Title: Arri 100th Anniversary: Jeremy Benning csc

My name is Jeremy Benning, and I'm a cinematographer. We wanted to keep the look of the show grounded with the science. So try to keep it real.
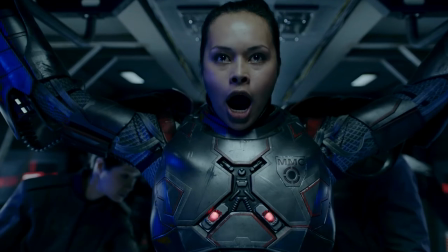Try to keep that the environments are lit from within the spaces, so you feel like you're in a real environment, whether you're in a ship or an asteroid colony.
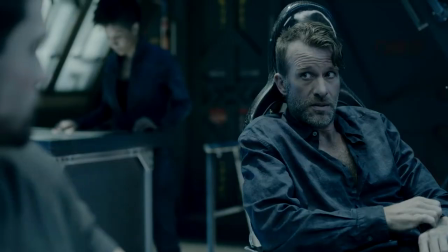The lighting is built into the walls, the ceilings, the floors, and that allowed us a lot of freedom with camera movement and staging of where the actors wanted to move. And LED lighting technology was obviously a big part of that because we could build it into the sets without making things hot. And we're in closed spaces, so that low heat factor is a great thing. And of course, everything is controlled remotely, so we have total control over every strip of light that's in the sets.
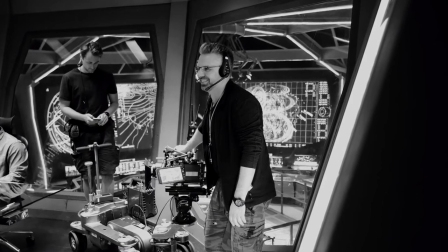We carry three minis full-time, and some days we use all three. We pretty much have one dedicated to the Movi, which is always built in the Movi because it's a more stripped-down build of the camera. You pick it up in your hand and you realize how tiny it is, and right away you think of all the things you can do with it because it's so small.
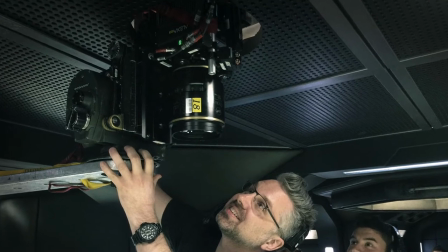And we always end up getting stuck in a place where you're up against a wall in a small space, It's actually allowed us to do things that we couldn't do before because of the fact that the lens mount is centered in the body, which meant we could actually put our Cook S5s on the Mini. What Arri does in the last 25 years or so, I've been doing it, they're always seeming to be getting involved with what people are wanting and evolving with the needs of the industry. Because every time I see what the next new thing is coming out, it's always based on like, this is what we heard from our customers and this is what we're trying to make better,
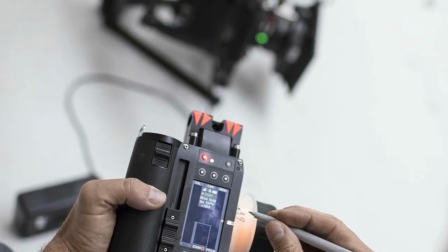trying to change. We worked with Area Canada and Sebastian to really help getting lens data working within a couple weeks before we started shooting.
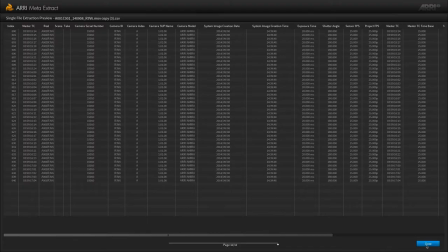Our show is so VFX intensive that having that lens data was a big help for saving time in post. It saves them a couple hours per shot and set up in VFX world, which for us, we're doing 200 or 300 visual effects shots per episode.
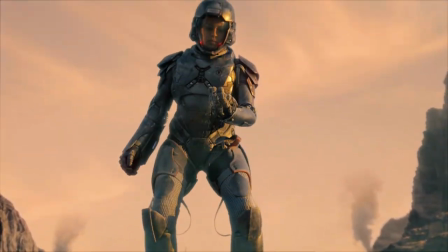So that adds up to a lot of time that they're not wasting on tracking and that sort of thing. A, they can do more for less money because of that, and also our focus pulls and all the things we're doing in the lenses is much more seamless with their shots, which is great. When the minis came out, when I realized that you could now drive the focus system internally from the body of the camera, and you don't need this box anymore on the camera, that's like,
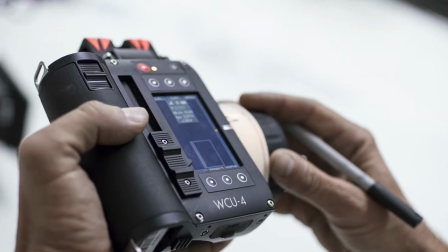wow, this is a great thing. Because again, we can strip down the camera even more. So now we have two WCU-4 systems out of our three cameras that we use all the time.
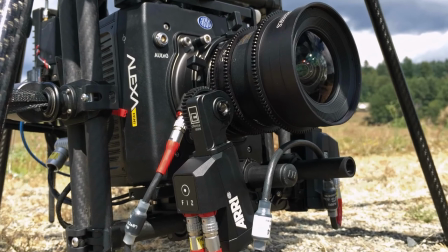So we're using the internal MDR in the camera, the small motors, and we have the full lens data a system working with the hand units now so we can,
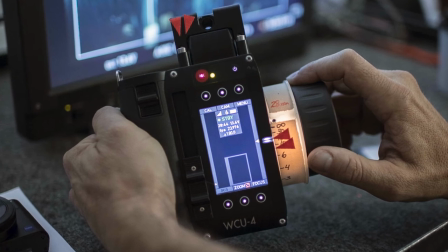you know, our focus puller can see the readouts on the hand unit and it's again another evolution of a better way to work. Like now I can't imagine not having it because it's such a great, simple, streamlined system that it's made our ability to put the camera in smaller places even better.